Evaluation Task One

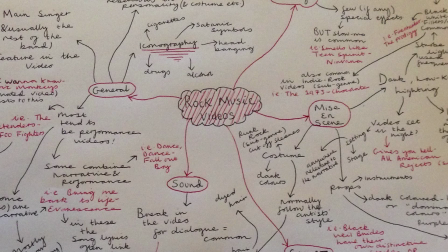(0:00)
Before making my music video, I did some research regarding genre, creating blog posts on several different genres and their typical inventions.
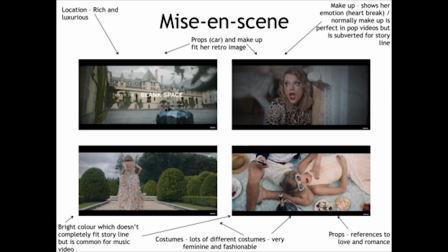(0:08)
I hoped in doing this I would get an insight into what the different types of musical genre there are, and what their music videos look like typically, before I decided whether I wanted to use,
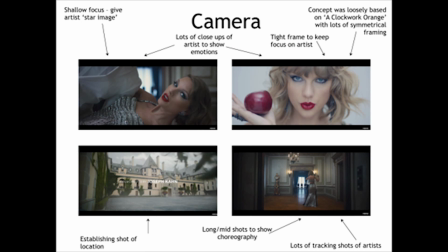(0:17)
develop or challenge their conventions.
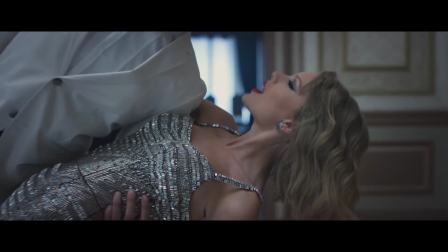(0:20)
To explore genre further, I analysed several music videos including Taylor Swift's Blank Space, which is a typical pop music video and conforms almost wholly to its genre.
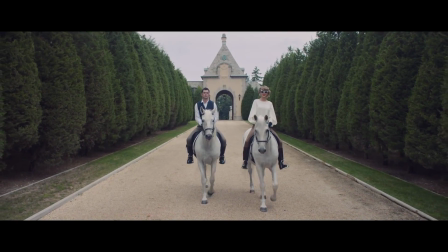(0:29)
I looked at the micro elements of this video, such as mise en scene, sound, camera work and editing to see how they combine to allow the video to perform with the pop genre.
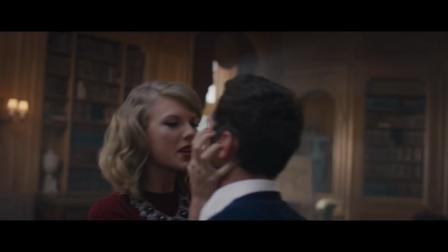(0:37)
For example, within this video there is a heavy focus on creating a star image surrounding the artist Taylor Swift, something which is often featured in pop music videos.
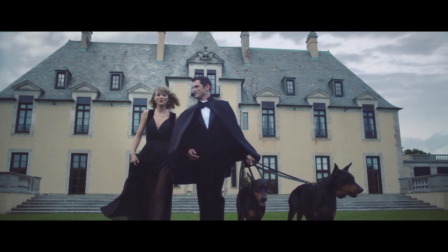(0:46)
This is established firstly by using camera work, namely a vast amount of post up shots which linger on her face,
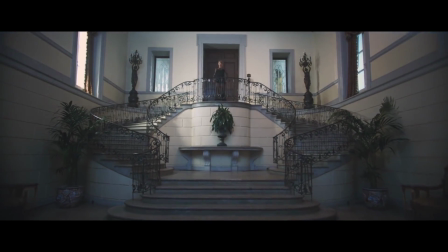(0:52)
but also the mise en scene which is used to draw attention of the audience toward Taylor as she wears several definite costumes and eye-catching red lips.
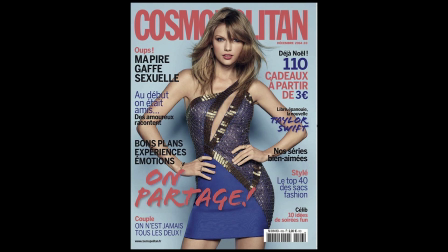(1:01)
This use of star image in this video was not something I was able to emulate for my actual music video as I was unable to get hold of a star or celebrity to feature in my video,
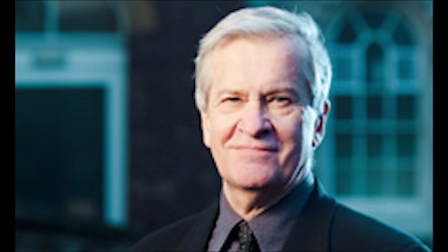(1:10)
DigiPacker Magazine article. In this sense, the products I have now created are unlike the Blank Space video and franchise which surrounds Taylor Swift
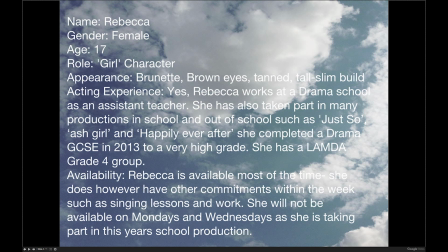(1:18)
and do not conform to Richard Dyer's star image story as they are absent of a real star.
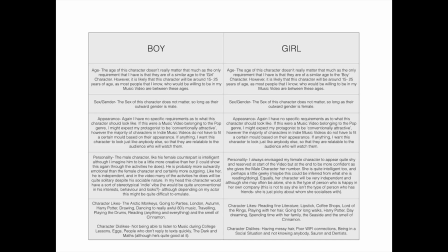(1:23)
Yet I think the absence of a star in my work does not necessarily make it any less relatable to my audience as I replace my star with two
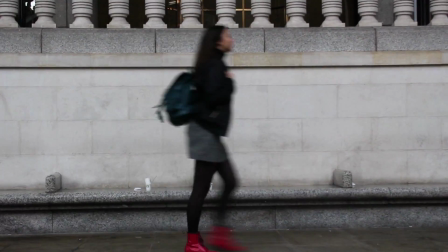(1:30)
main protagonists a boy and a girl who are normal and relatable characters as communicated by their casual clothing minimal makeup and the everyday settings in
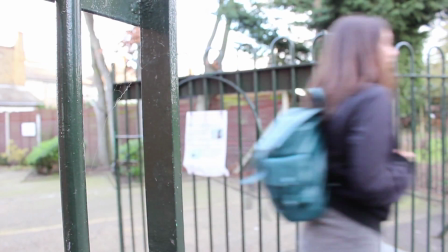(1:38)
which they are. So how does and how doesn't my music video use the conventions of a typical indie music video?
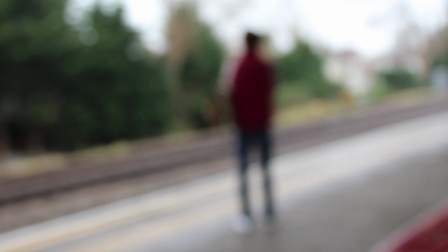(1:45)
Well firstly it does adhere to these conventions for use of editing.
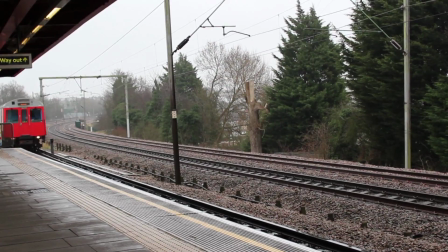(1:49)
Like a typical indie music video much of the editing in my videos in time with the beat of the song making it more engaging and interesting for the audience.
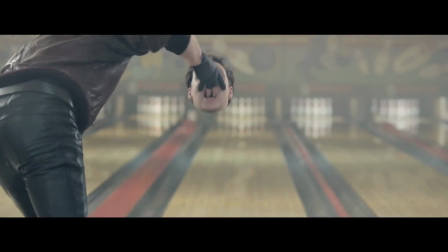(1:56)
This sort of editing can be seen in many other indie music videos too and is indeed a convention of a genre.
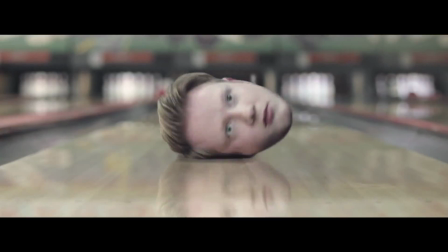(2:03)
However many indie music videos do feature elements of CGI or computer-based animation i.e the Children's Cinema Club handshake video.
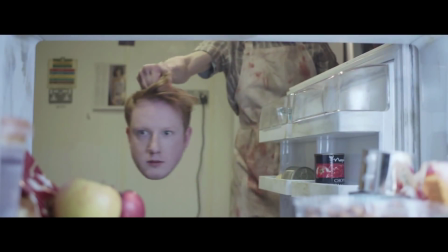(2:10)
This is an editing convention that I've been unable to adhere to personally given my lack of skill and also the fact that CGI effects usually cost a great deal of money to create.
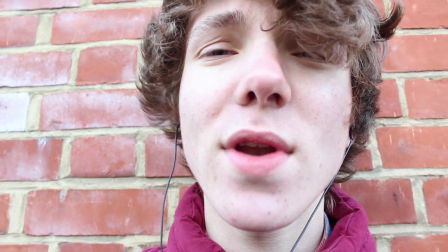(2:21)
I tried to use a range of different camera shots and angles in my music video, particularly including close-up shots such as these.
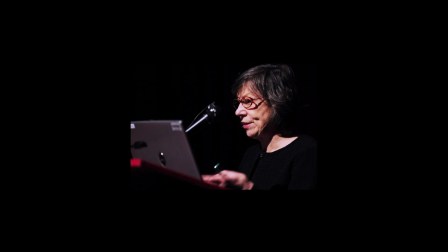(2:28)
I did this deliberately to conform to the indie genre which like the pop genre has a heavy focus on close-up shots. In my camera work I also deliberately tried not to conform to Laura Mulvey's male gaze theory, though at times the camera does linger on the girl character.
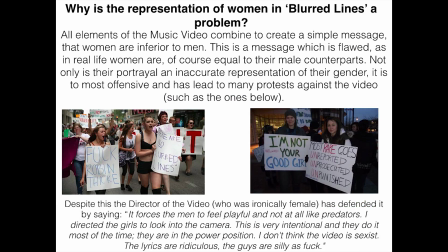(2:42)
These lingering shots are more practical in constructing the narrative for my video and do not have the purpose to objectify her.
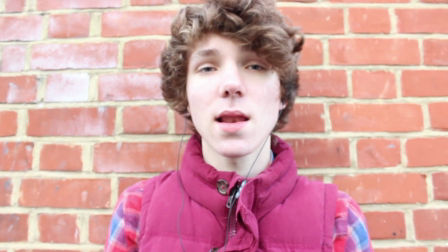(2:48)
It can be argued that my video does conform to this theory in the sense that males, represented by my boy character, do dominate my video.
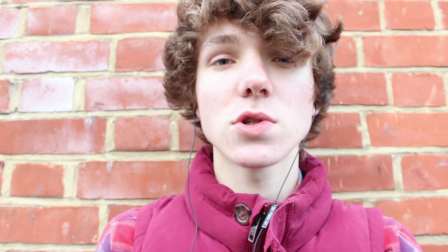(2:56)
For example, there are many close-up shots of him lip-syncing through camera work. He has more screen time than my female character.
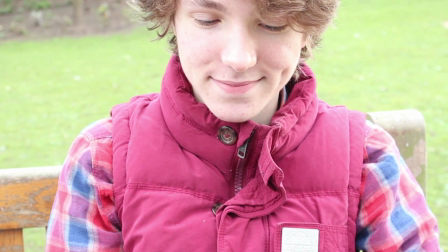(3:03)
However, I would say that there is a reason for him having more screen time than the female character
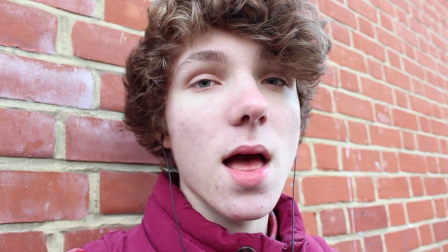(3:08)
and this is simply because he is involved in both the narrative and performance elements of my video.
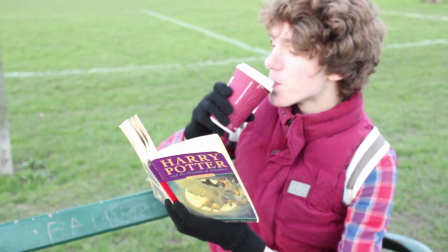(3:13)
I have not chosen to feature him as heavily as I have necessarily through choice, but simply because it made the most sense to have a male performing my song, as it is by an all-male band,
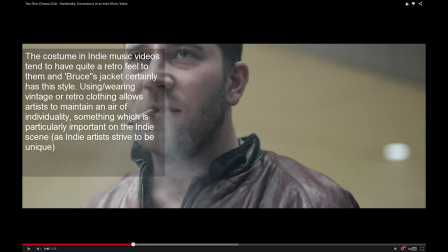(3:22)
and it would seem more realistic to have a boy performing it than a girl. Thus, any adherence to this theory can be explained.
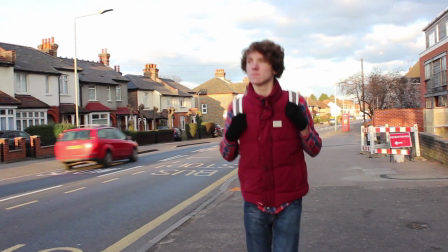(3:30)
The costume of my male protagonist is a particularly good example of how my video performs to the indie genre.
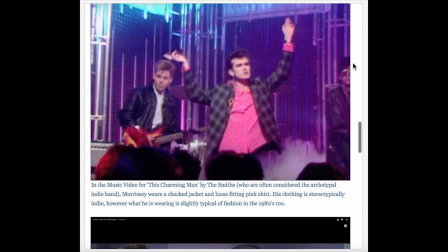(3:35)
The boy character in my music video wears a Czech shirt, jeans and trainers. This is something which a lot of men in indie music videos wear.
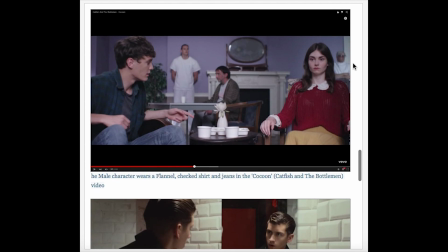(3:43)
For example, Czech shirts are worn by the protagonists in the Pecouli video by Catfish and the Botiple.
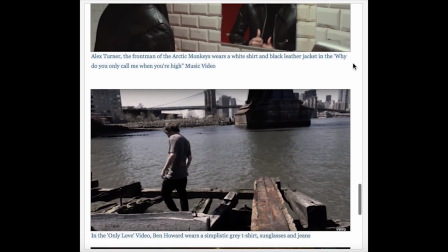(3:49)
Equally, in videos for songs such as Melody Calling by The Vaccines or Teenage Ercon also by The Vaccines, all of the characters wear jeans and trainers.
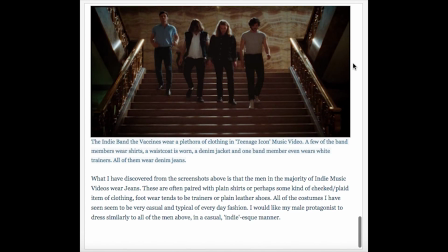(3:58)
Furthermore, the settings used in my music video are what might be described as typically indie.
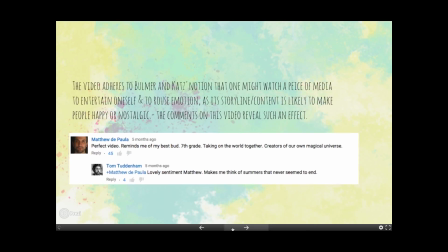(4:02)
The area which I filmed was mostly in London which is located in several indie music videos, such as the Wolf Valley Forest video.